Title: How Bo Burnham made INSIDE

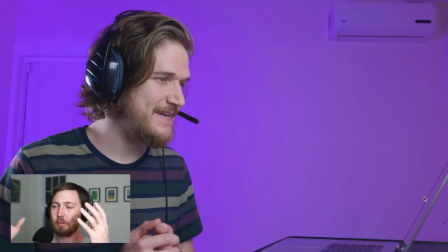I'm sure he rehearsed them a few times to know that he's generally in that ballpark. and then as he sees the video winding down he kind of like okay I got to finish this rant and then it starts again and he knows now he's doing the next rant the point is when he
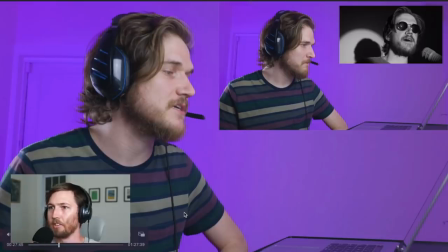gets to these parts he's not actually watching himself react to the reaction obviously because he's recording it and he would have had to remove the data from the camera put it on the computer and that's not what happened so I think he is actually watching this video on loop or maybe he just
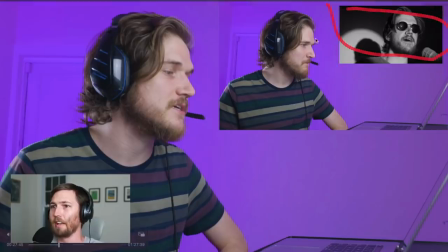has a clock that he knows how long this video lasts for and he just has to practice the uh each little rant to time it
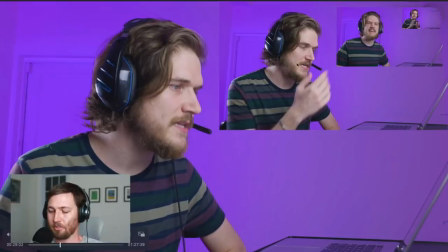right and once everything's recorded he just cuts that snippet of the first rant and he puts it here in the corner and then the second one he puts it you know here and they're just three videos uh stacked on top of each other actually at this point it's four but that last rant he just cuts it short
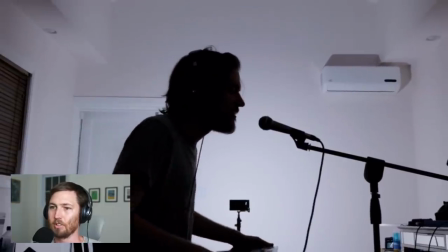okay sick the different bezos songs are probably my favorite songs so this one very cool very easy lighting technique that is uh looks
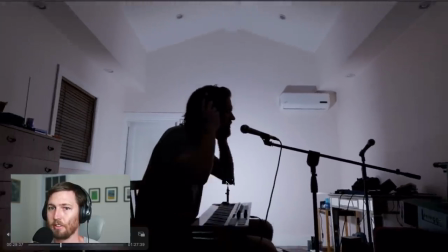awesome and very easy to do so again the little zoom out is digital. It's happening in post.
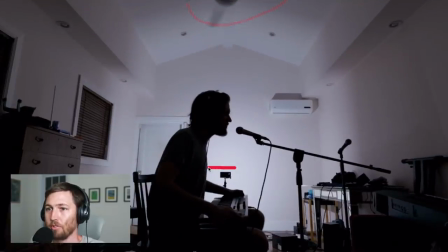Not sure why he had the fan on in this one. It just looks kind of cool, I guess. So what he's doing is he has that LED panel kind of like from that very first song.
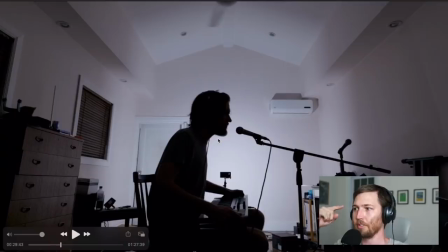You get a silhouette from when the light is on the other side of the camera. So if like the light is here and the camera is here, the camera doesn't see the light. It just sees the light that goes around my face, right? And that's what's happening. You're seeing the light that's going around him, but you're not seeing the light on our side.
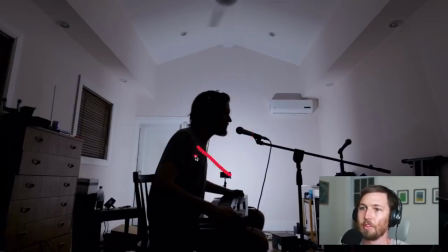And so that's how you get silhouettes. but he doesn't point the light at himself because then the background would be dark, right? Because the light wouldn't be pointing there. And to really give you that contrast, to make the background really bright and him really dark, he points the light at the wall.
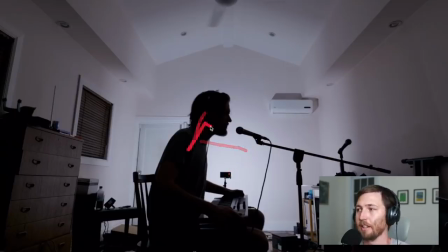The light bounces off the wall and then comes back and creates the silhouette. And that's a trick. I don't think a lot of people realize this is what I'm actually doing right now. My light that's on me right now is not pointed at me. It's pointed at the wall because most people have white walls or you could even put up a white piece of styrofoam or something it's very common to bounce
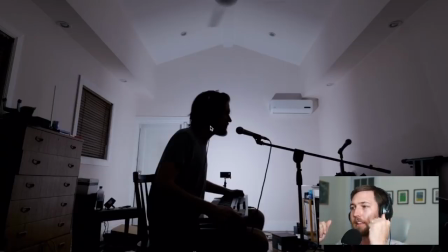light off of stuff like you think you have to point a light at things to illuminate them but bouncing light off of stuff is very common it's used for getting really soft light because in the light the light like you know it bounces off the wall and then scatters all over the place very easy trick that looks
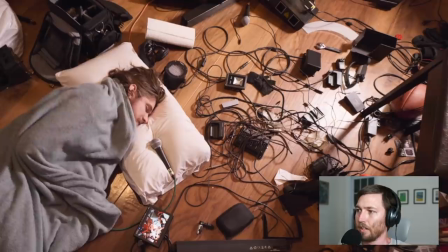very cool and this synth is fucking sick okay on this part he just set up a camera he has his uh he has his video monitor here you can see and he was probably just like laying down and then like looking at it to make sure
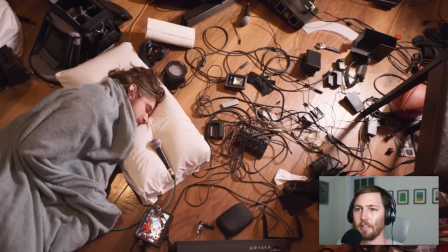the shot's good and then uh you know went ahead and did the thing that he was prepared to say I think he probably just scattered a bunch of this stuff to represent what it's like to make a bunch of video projects by yourself just cables and batteries and
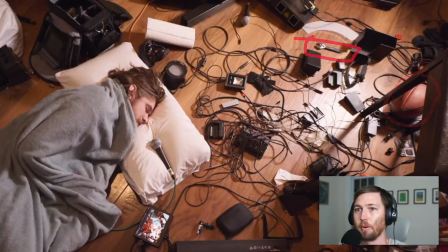battery charger there's a football over here and like a wrench I don't think those are actually things that were there I don't think this paper towel roll was naturally there. He probably set that stuff up, but I think it represents the mess that this room was in for a lot of the recording.
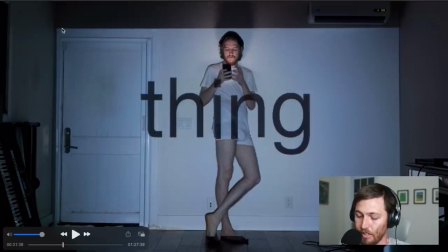Okay, for the sexting song, everything you're seeing is from the projector. You could just see the big square of the projector, and that's what all the light is coming from. Projectors, you put out a good amount of light, so he doesn't need any lights on them. Also, the AC is set to 69, which the rest of the whole special, the AC is never on,
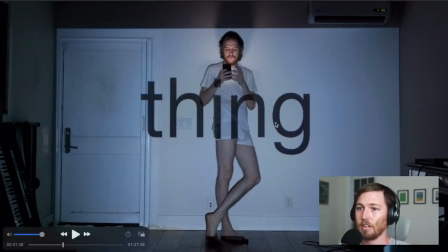and it's in LA, and I've lived there, and it gets really hot, so So I guess he had to just like turn it off when he was recording.
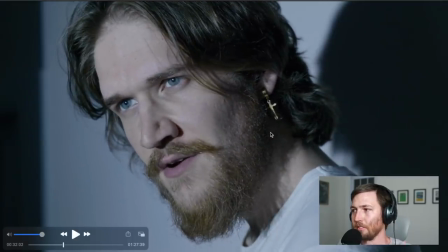I don't know. This is another one that's like obviously just like a regular music video where he's lip syncing.
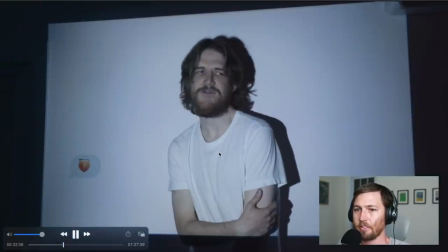You're not, you know, seeing him recording. And with stuff like this, the projection is just playing back a video.
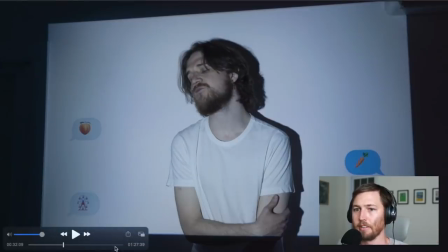And he's just standing in front of the video. And it's time to the music. So I actually jumped to the very end.
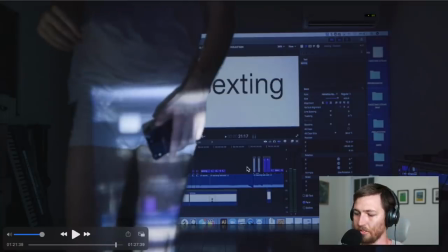There's a snippet at the very end where he shows some more of the behind the scenes stuff. He just had everything in Final Cut Pro.
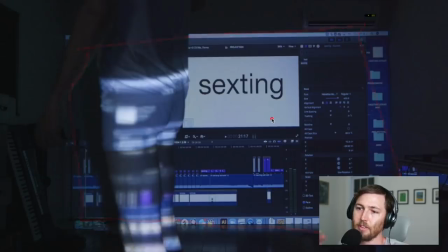He didn't even like export the video before going to the projector. He probably just hooked his laptop right into the projector. And so you can see this is the music track here. This is the white background. And then all of these little purple guys are all the text. He's also got a folder on his desktop called Drake.
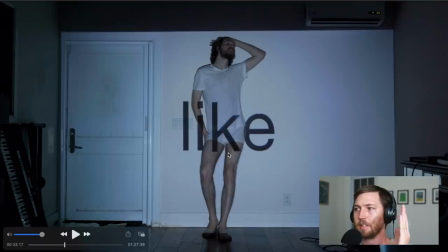So like all of these words and stuff, it's just Final Cut Pro playing that video file to the projector and the music is also synced up to it.